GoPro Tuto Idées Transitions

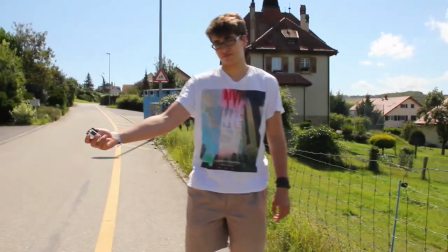[4:02]
Maintenant nouvelle transition, la transition du on-off, elle est assez connue, il suffit simplement de cacher la lentille avec votre main,
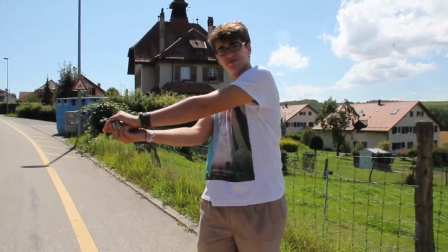[4:10]
et puis ça va créer un noir dans votre séquence, et ensuite vous pourrez faire la transition.
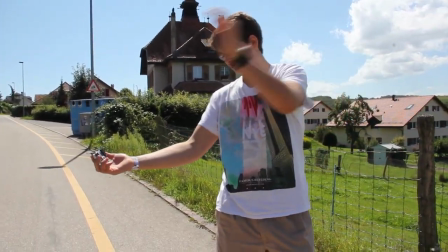[4:16]
Maintenant petit aperçu.
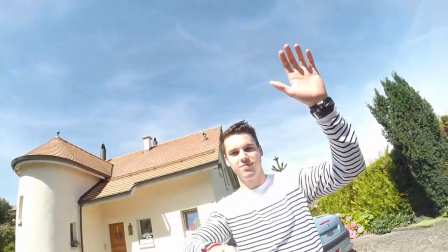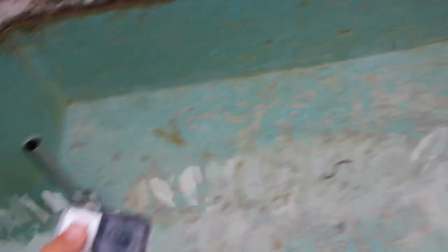[4:25]
maintenant on va faire une dernière transition une transition qui se fait avec l'eau alors
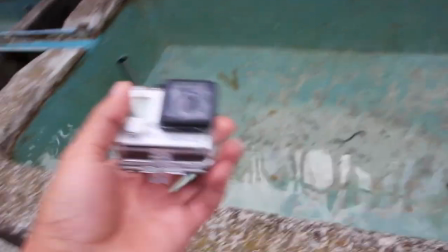[4:32]
vérifiez bien que vous avez la protection résistante à l'eau sinon vous pourrez dire adieu à votre caméra et tout simplement au moment où vous
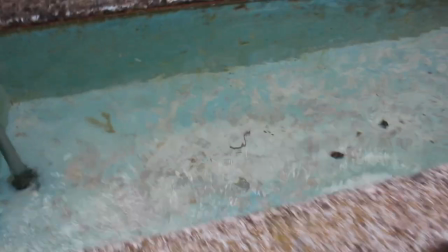[4:41]
rentrez dans l'eau vous pourrez faire la transition car il y aura
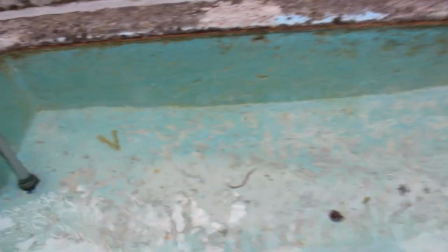[4:46]
l'eau qui se mettra devant la lentille ce sera flou et vous pourrez faire la transition. Maintenant petit aperçu.
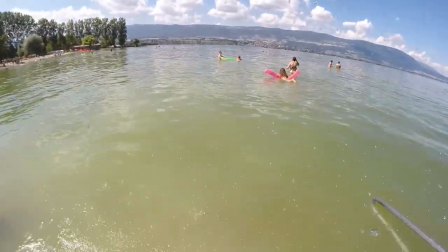[4:54]
Cette
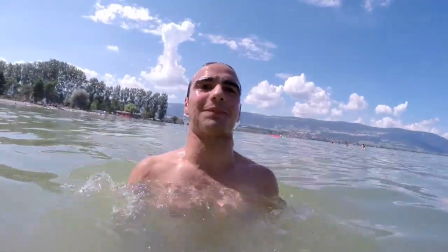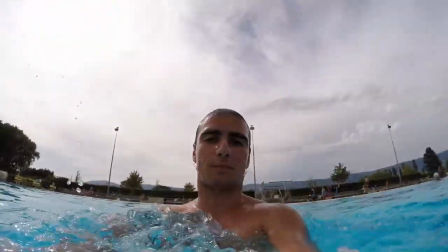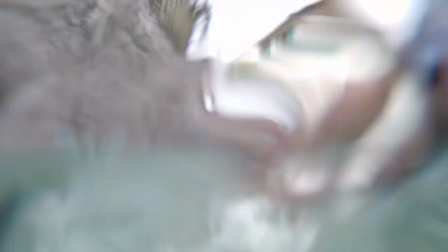vidéo vous aura plu et vous aura servi pour faire vos futurs montages. Merci à Louis Beltrami et à Damien Jack pour leur participation pour faire cette vidéo. Damien Jack n'est actuellement pas là car il est en train de travailler. Aussi cette vidéo a été faite sous différentes météos car en Suisse, Pendant la période de juillet-août, on a eu pas mal de pluie, voilà pourquoi peut-être il y a des incohérences temporelles dans la vidéo. Et aussi, tout simplement, si vous avez le temps et si vous avez envie de rigoler un peu, cliquez sur le bêtisier juste maintenant sur ma main. Et sur ce, merci d'avoir regardé ma vidéo et bye !